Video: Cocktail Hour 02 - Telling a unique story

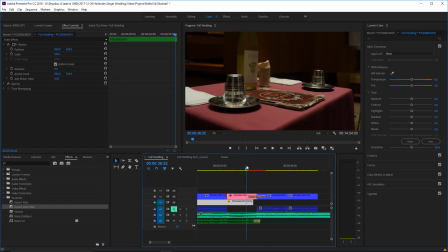So here's someone setting up the table, and the transition between these is going to be we want it to go with the music, so we have
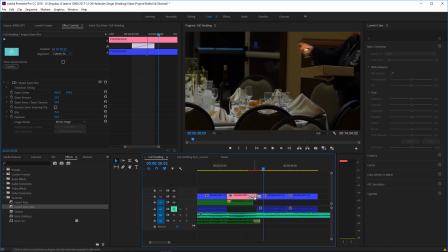this sort of building drum roll is going to go well with this
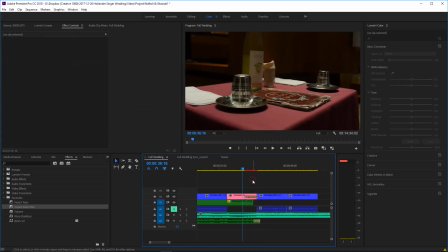slow zooming transition.
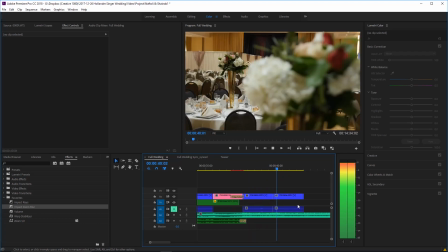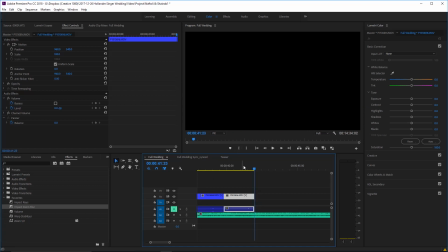And now it goes, so she set the table, then you pan from the table to the flowers.
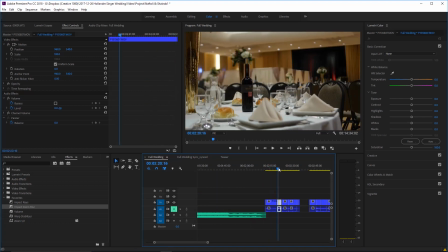The flowers is a wedding detail, so it stands to reason that the next shot we're going to do is more wedding details.
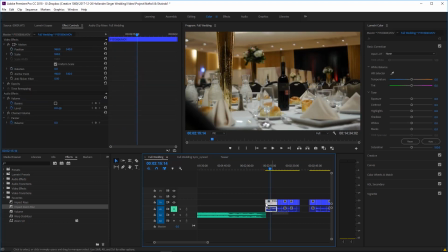Except here's another nice shot of the tables. So we're going to do setting the tables,
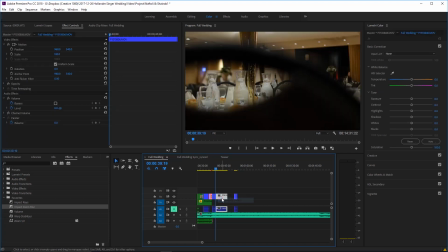followed by another nice shot of the table.
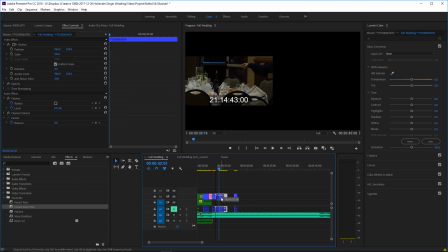We don't need that shot to run for so long.
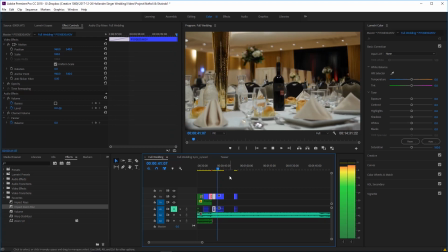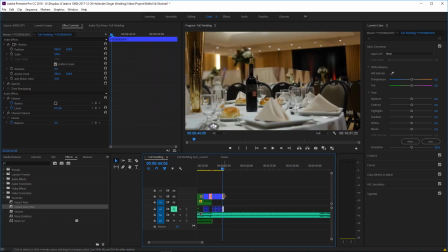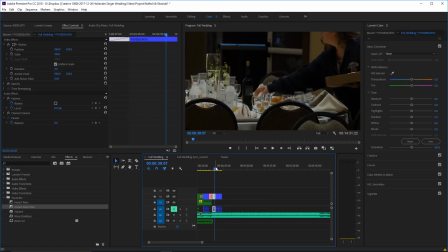And that should do it. I don't want to overdo wedding details. That's not the purpose of a wedding video. The purpose of a wedding video is going to be the wedding. But it's nice to show it.
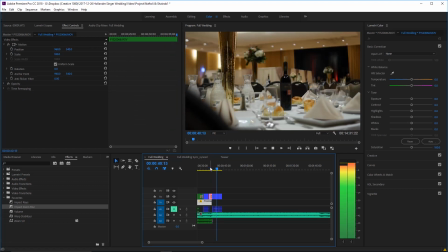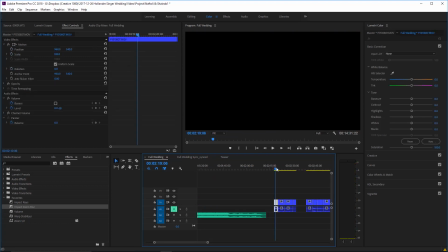Right, and now
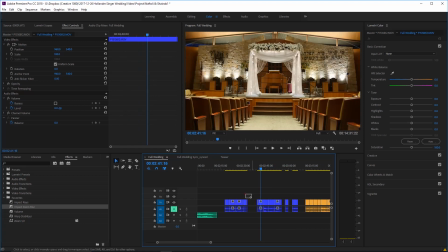let's just see. These two clips of the ceremony section I'm not going to end up using for anything.
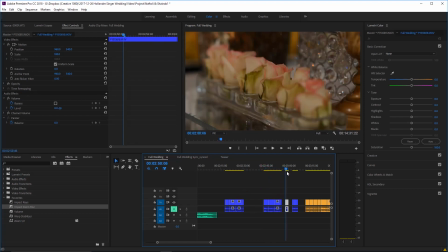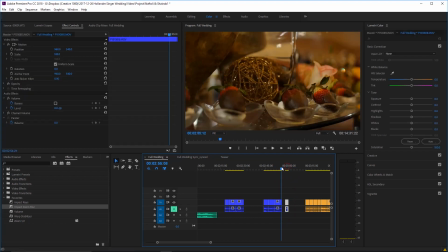And that shot of cookies, not going to use for anything.
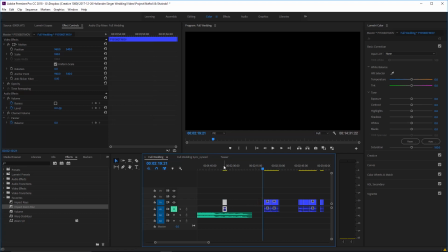The shot of the place cards I kind of like as a transition from details into wedding guests.
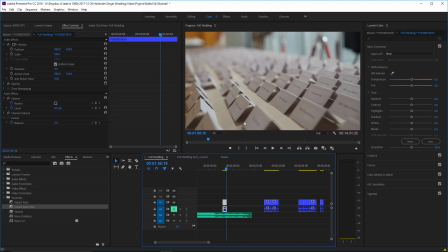It's a wedding detail, but it really is about the guests.
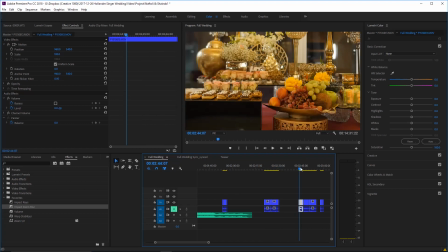So now these other clips here, so I guess we'll go with,
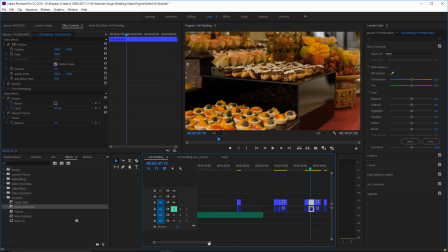we want to alternate between wide and tight shots.
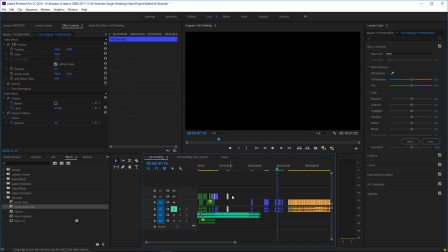So our last shot was wide, was tight.
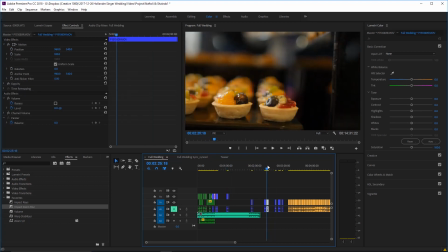Right, we'll go
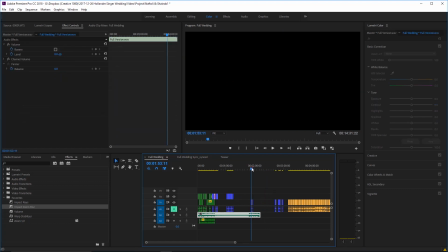those two.
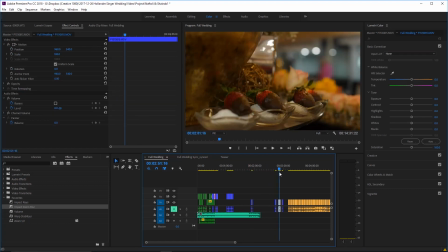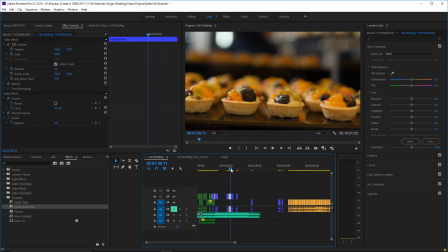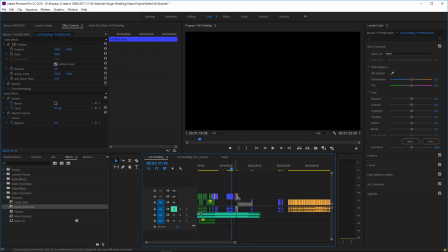The fruit bowl, and that. The flowers might go well right before the seating cards. I'm just kind of putting things in an order that I think will make sense. And now we will make it line up with the music better.
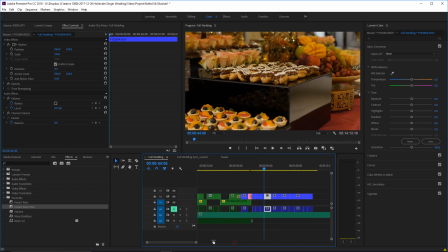So there we go.
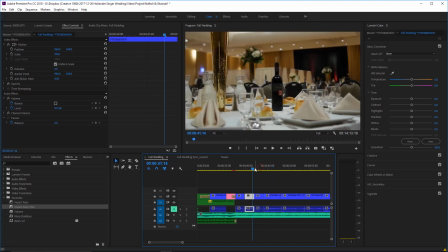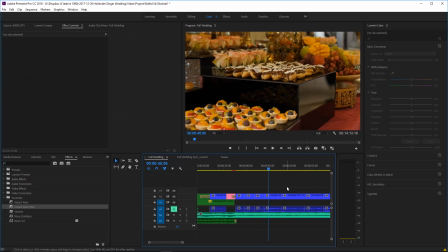So in order not to overdo too much of the same thing,
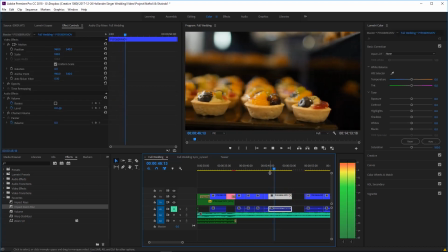because this shot and the next shot are really a wide and a tight of the same thing, I'm gonna show them for shorter.
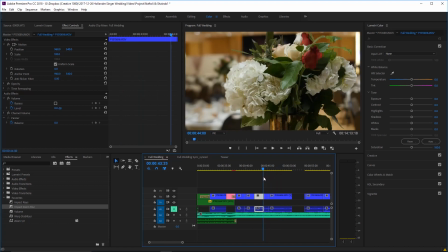So
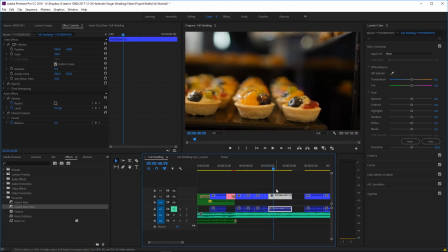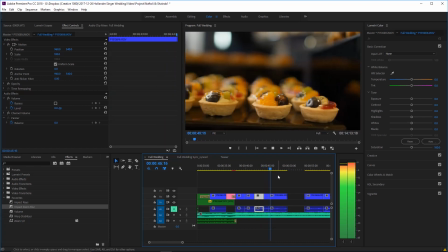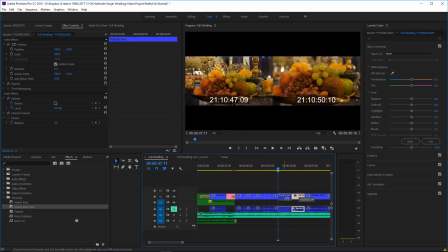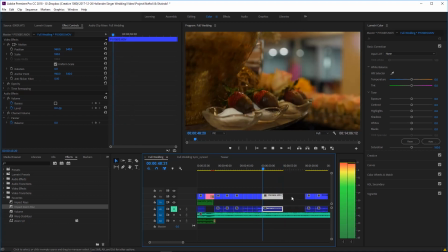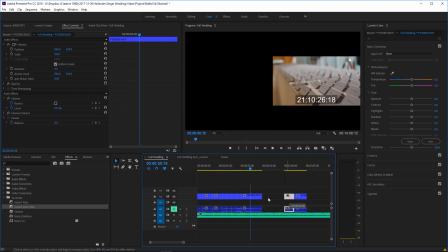it's a nice sweeping shot, so we could kind of let that one drag out a little bit.
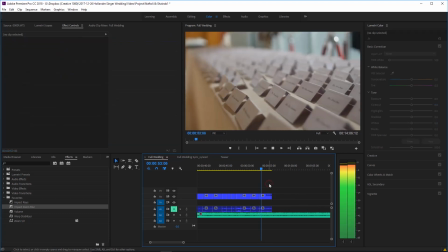And then finally this one.